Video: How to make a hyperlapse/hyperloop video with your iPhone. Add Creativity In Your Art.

What's going on my friends? If you don't know who I am, my name is Bennett Grazer and I'm a filmmaker based in Switzerland that loves to create tutorials all around filmmaking. I know you don't give a shit, but after watching this tutorial, you might consider subscribing. Because in today's video, I'm gonna show you how to make an awesome hyperlapse video with your iPhone.
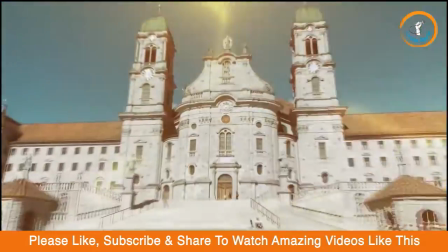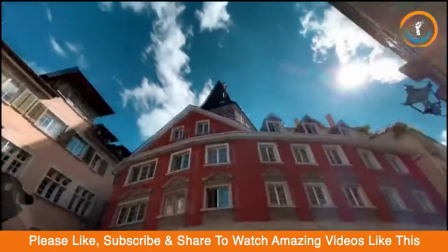Oh, look at this hair.
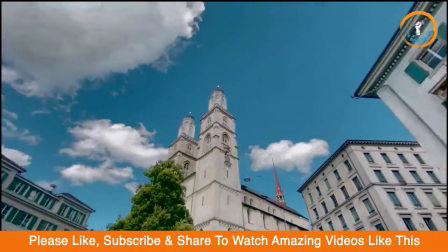0:32 So a hyperlapse is basically a moving time-lapse, which you can create by moving your camera a short distance between each shot. There are a couple of ways to make a hyperlapse video. The first method is to shoot in time-lapse mode.
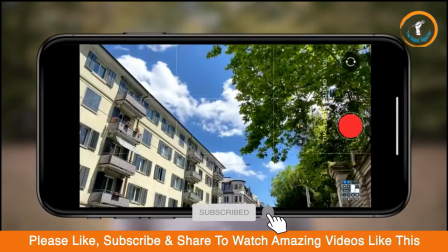0:46 Now open up your camera and choose time-lapse at the bottom.
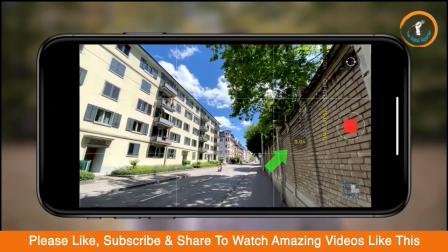0:50 If supported, use your wide angle lens in your camera to get the best results.
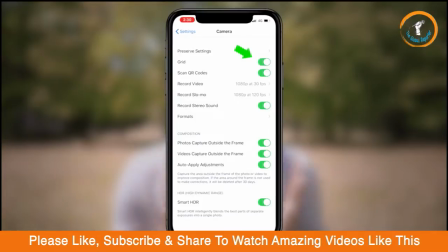0:56 Make sure to enable grid line so that you can set a focal point for your shot. I usually like to use buildings as my focal point. Once you have your object centered in the frame, now you're ready to hit the record button.
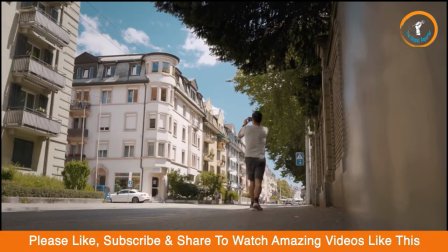1:10 Slowly move towards or away from your object at a constant speed. Make sure to keep your hands as steady as possible while also having the object centered. Once you're done, you can stop recording. Your iPhone will take a minute to stabilize the footage and once it's done, you can preview your clip. Now it can be challenging to get a smooth hyperlapse. If your footage is still shaky, try reshooting it.
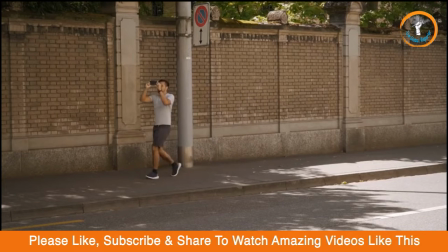1:34 Focus more on keeping your hands steady or moving a little bit slower to really keep the object centered. You can also import the video into an editing software like Final Cut Pro X to further stabilize it. This method is a really great option to shoot hyperlapse if you're on the run. So the second method is to manually shoot your photos while walking.
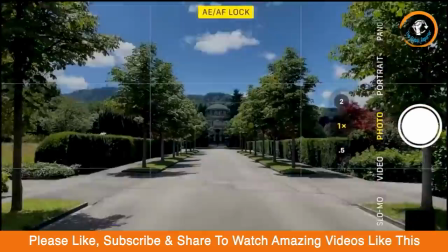1:56 So you would take a step, make a photo, take another step and make a photo and so on.
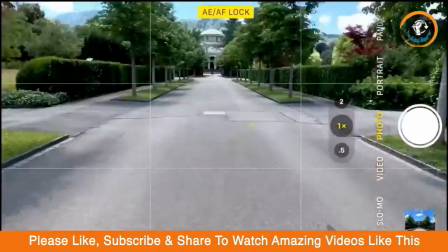2:02 Make sure to maintain the same distance on each step to create a smooth motion. Enable grid lines as always and have the object in your frame at the exact same spot while taking your photos. This way it's easier to stabilize it in post. When you're done, choose an editing software I like using Final Cut Pro X and import all of the photos into your timeline.
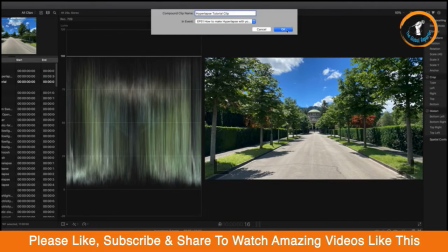2:25 Create a compound clip and export it as a video.
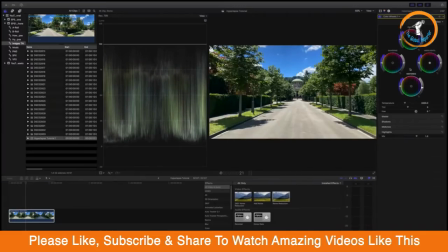2:31 I then re-import it and add image stabilization, color grade it and export it again as a smooth hyperlapse video. The great thing about doing it this way is that you have a better resolution if you're shooting in raw and not in a compressed JPEG file.
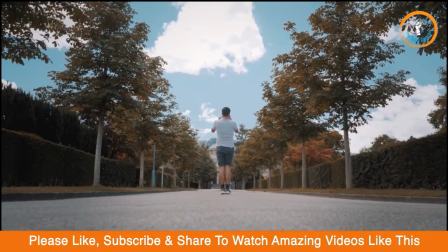2:47 This is sort of the traditional way of doing hyperlapse. Downside to it is obviously is that it takes a lot of time.
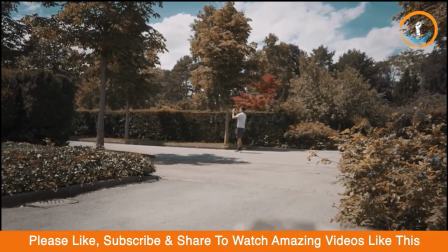2:55 You have to walk the track, take a photo after each step and edit the entire sequence into a video. Now the third method would be to use a gimbal like the DJI Osmo Mobile 3.
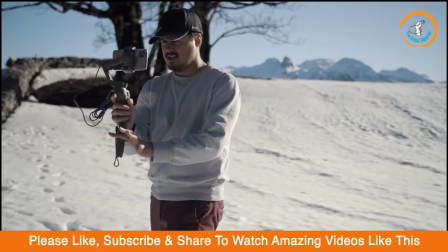3:08 It's so much easier to use a gimbal to create smooth looking footage, especially if you want to do a hyperlapse video. Now what really sells the effect is if you add motion blur in post to give the expression that it's a long exposure.
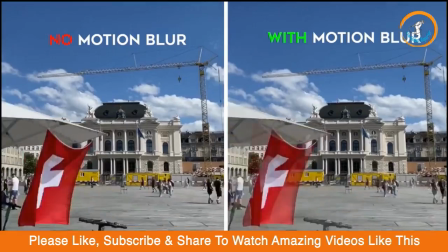3:22 I prefer adding motion blurb because it makes it look more fluid and organic.
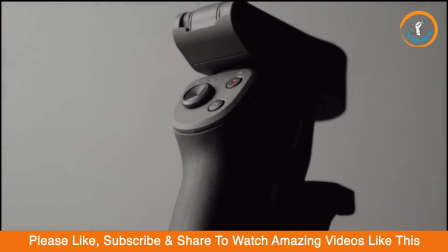3:28 I would definitely recommend shooting with a gimbal because it makes the process just so much easier. Now for our fourth method, that would be to use a hyperlapse app.
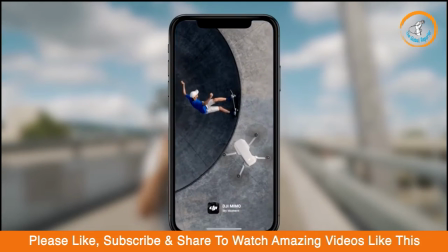3:38 If you have the DJI Osmo Mobile 3 gimbal, you can pair it with the DJI Mimo app that comes with a hyperlapse mode.
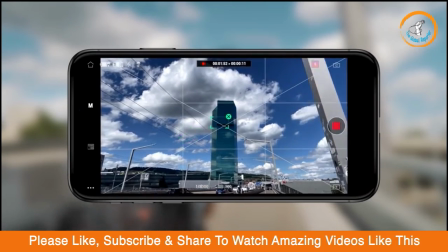3:46 The best part is that you can track the object while creating your hyperlapse, which makes the process even easier of getting a smoother hyperlapse.
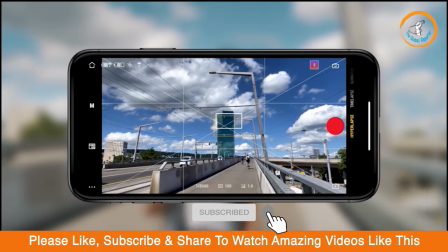3:55 In the camera viewer, select an object you want to track by creating a box around it.
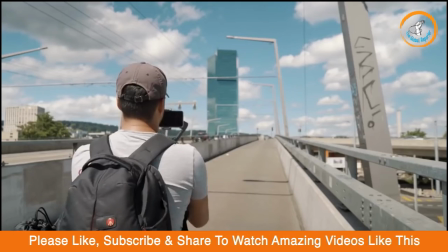4:00 Once you're ready, hit the record button and choose the direction you want to move.